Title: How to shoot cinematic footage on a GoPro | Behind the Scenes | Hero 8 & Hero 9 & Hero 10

We achieved this by dividing at a 4K resolution of 3840 to 2160 to 3840 by 2.39.
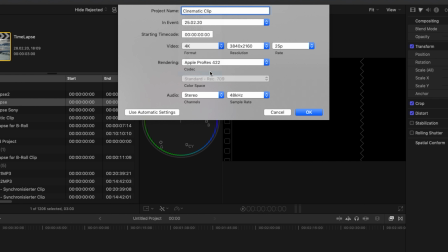(8:29)
The result of 1607 then leads to a resolution of 3840 to 1607.
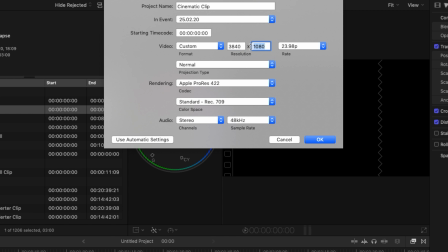(8:34)
I now create a new project and go to Modify and select Custom under Format. Then I enter 3840 to 1607 for the resolution. Now we have our cinematic image format. The single clips have then to be adapted to the new format.
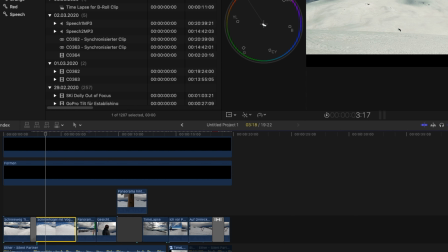(8:47)
In the case of my intro I didn't do this, because only the intro had to be created in this format and not the rest of the video.
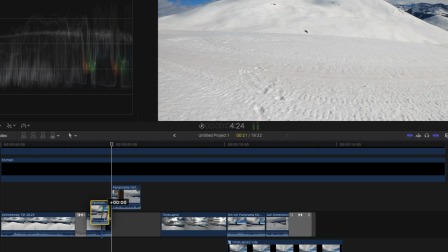(8:53)
Therefore I simply added two black bars at the top and bottom. In Final Cut Pro, you could also use the Letterbox effect as a third option.
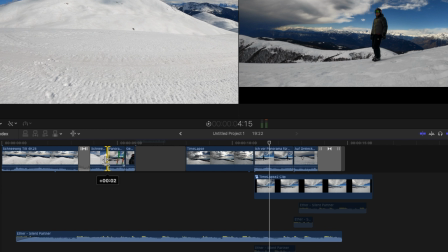(9:01)
Then I put the clips on the timeline in the right order. Since it's a rather dramatic environment, I chose an appropriate song and cut the clips to the beat of the music.
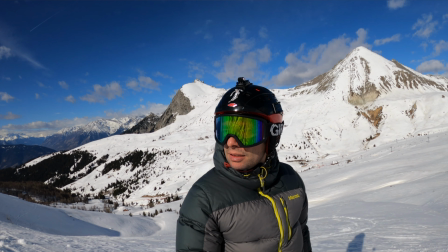(9:10)
Now comes a very important step, color grading. Personally, I really like the colors of the GoPro. The GoPro has a very saturated look, which is great for travel videos or sports and action shots.
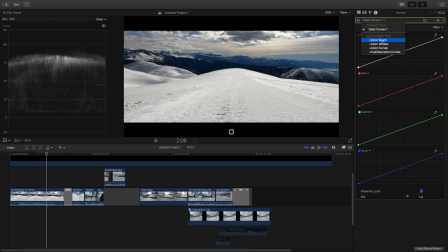(9:20)
But this look is not cinematic. That's why color grading is especially important here.
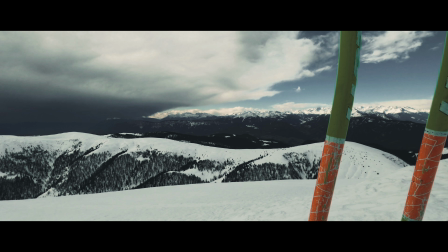(9:25)
First, I checked if the exposure of the individual clips was about the same and if the white balance should be corrected.
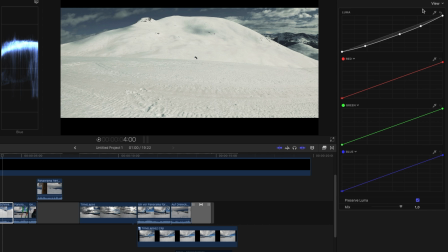(9:31)
Then I used the LUT which I created myself. It fits the mood of the video because it has a rather desaturated look, but also a very cinematic look. With the curves, I then made some minor adjustments. Finally, I added some transitions and effects. I'm aware that I sometimes overdo it a bit, especially when it comes to creating a cinematic clip.
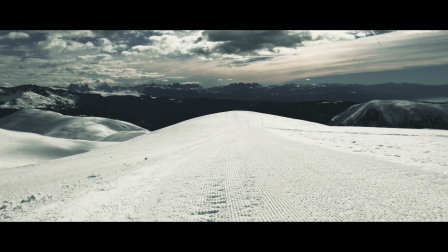(9:50)
But I consider this more as an exercise for myself and I like to experiment with new effects.
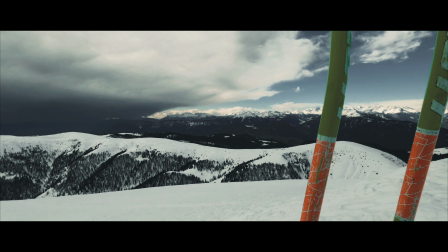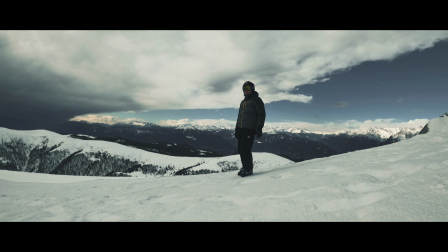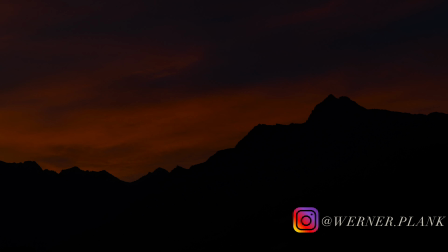(10:15)
With this I say goodbye for today. If the video was interesting for you, give me a like as feedback and see you next time!